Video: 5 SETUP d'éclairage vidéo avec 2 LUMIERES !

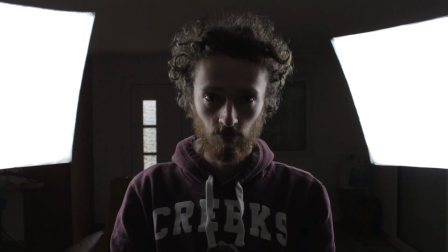Mais si vous voulez, je sais pas, juste pour une scène, pour un plan, créer une ambiance un peu dark, un peu particulière, eh bien, ça peut être une idée. Quatrième setup, les amis, il est assez similaire au deuxième setup. Vous gardez un projecteur à 45 degrés sur votre visage.
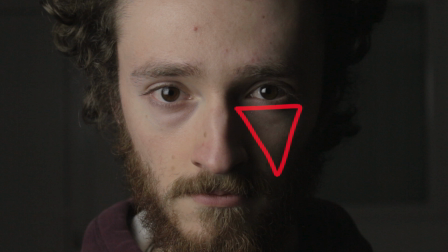On essaye d'avoir le petit triangle sur la joue opposée à l'éclairage. Et cette fois, l'autre projecteur va être placé sur le fond. Alors, selon la valeur de plan que vous avez sur votre personnage, par exemple, on va pouvoir positionner le projecteur derrière notre personnage, par exemple à ses pieds.
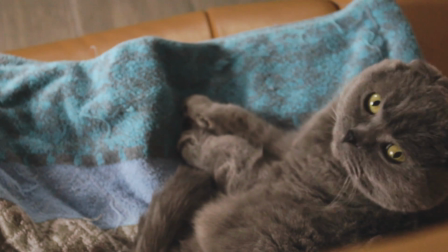Donc là, ça va permettre de redonner des informations à l'arrière-plan. Et encore une fois, on va créer un relief, on va créer de la profondeur dans votre image.
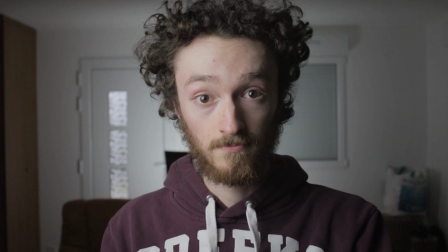Et si vous le positionnez pile au centre derrière votre personnage, et en fait, la lumière sur l'arrière-plan va naturellement créer un halo autour de votre personnage. Donc c'est encore une fois une autre ambiance qui est assez intéressante. Petite astuce, tu peux rajouter une gélatine sur ton projecteur.
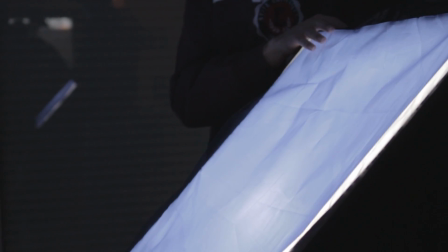À quoi ça sert une gélatine? Ça sert tout simplement à modifier la température de couleur de votre source lumineuse.
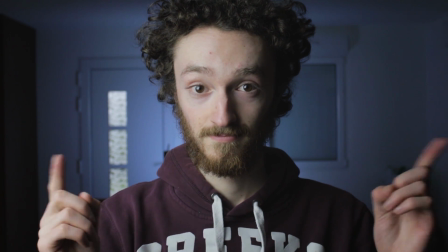Donc ça, c'est très intéressant. Par exemple, sur ce plan, sur notre sujet, on a une température de couleur aux alentours de 4400 Kelvin. Donc ça, c'est la température de couleur un peu référente au niveau des lampes fluorescentes, comme celle que j'utilise là présentement.
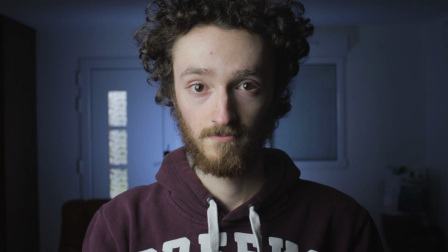Et derrière ma lampe fluorescente, j'ai rajouté un CTB, donc on va dire grossièrement une gélatine bleue, et ça va refroidir cette source lumineuse. Là encore, je vous donne des petits outils, vous en faites ce que vous voulez, mais voilà, ça peut être une aide pour encore raconter quelque chose de supplémentaire sur vos vidéos. Bon, le cinquième et dernier setup est un peu plus compliqué ou pas, c'est selon les points de vue de chacun.
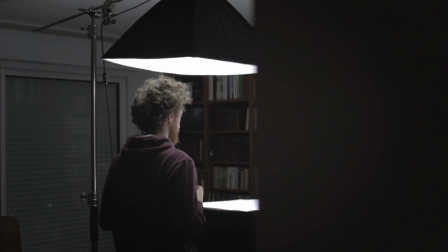C'est un setup assez particulier parce qu'on va combiner une lumière en douche, c'est-à-dire en extrême plongée, et une lumière en contre-plongée, donc en extrême contre-plongée.
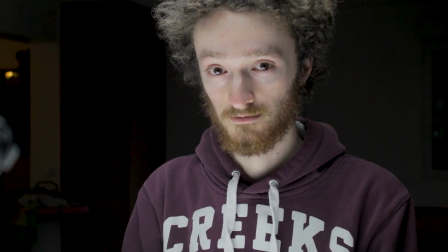Et donc vous avez des ombres assez marquées mais finalement qui s'annulent, et finalement vous avez le visage qui est assez uniforme.
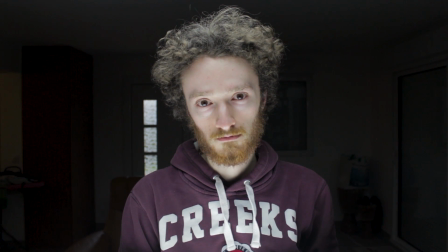Encore une fois, ça ressemble au premier setup, mais vous avez beaucoup moins d'éclairage qui arrive sur le fond. Ça vous isole encore une fois de votre ambiance, de votre pièce. C'est encore un petit setup un peu différent. Celui-là, je l'utilise très peu, mais il me plaît pas mal. Alors, pour positionner le projecteur en extrême plongée comme ça,
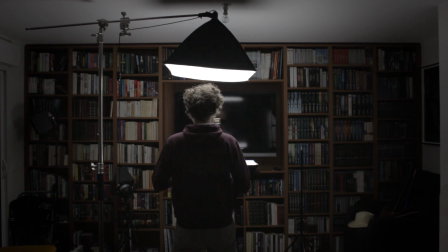si vous avez un peu de matos, vous pouvez utiliser un gros pied en métal avec un déport,
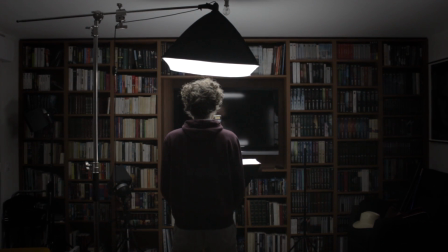et au bout, vous venez mettre votre projecteur. Généralement, on va dire, quand tu débutes, c'est pas du tout le genre de matos que tu as. Donc, si t'as pas ça, tu peux tout simplement monter ton pied au maximum et incliner ton projecteur pareil au maximum. Tu n'auras pas une plongée exactement perpendiculaire au sol, mais ça va fonctionner.
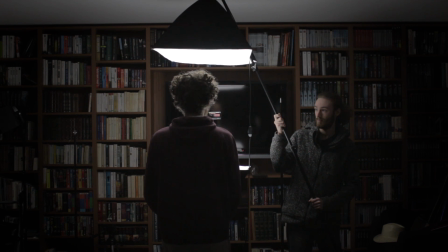Et si tu as une personne avec toi, tu peux lui demander de porter le projecteur pour exactement le mettre de façon perpendiculaire au sol, et puis tu le rassures en lui disant t'inquiète, les vidéos généralement elles durent une dizaine de minutes, ça va te faire les bras mon coco. Et puis l'autre projecteur, c'est très simple, il est en contre-plongée en dessous de vous, vous descendez le trépied au maximum. Voilà les amis, j'espère que ça vous a plu, c'était 5 étapes d'éclairage à faire avec 2 projecteurs. En attendant, merci énormément pour tous les soutiens que vous donnez à la chaîne avec les pouces, les commentaires, les visionnages et tout. Ça me fait extrêmement plaisir et ça me motive pour la suite. Moi, je te dis à la prochaine. Porte-toi bien. Salut l'artiste !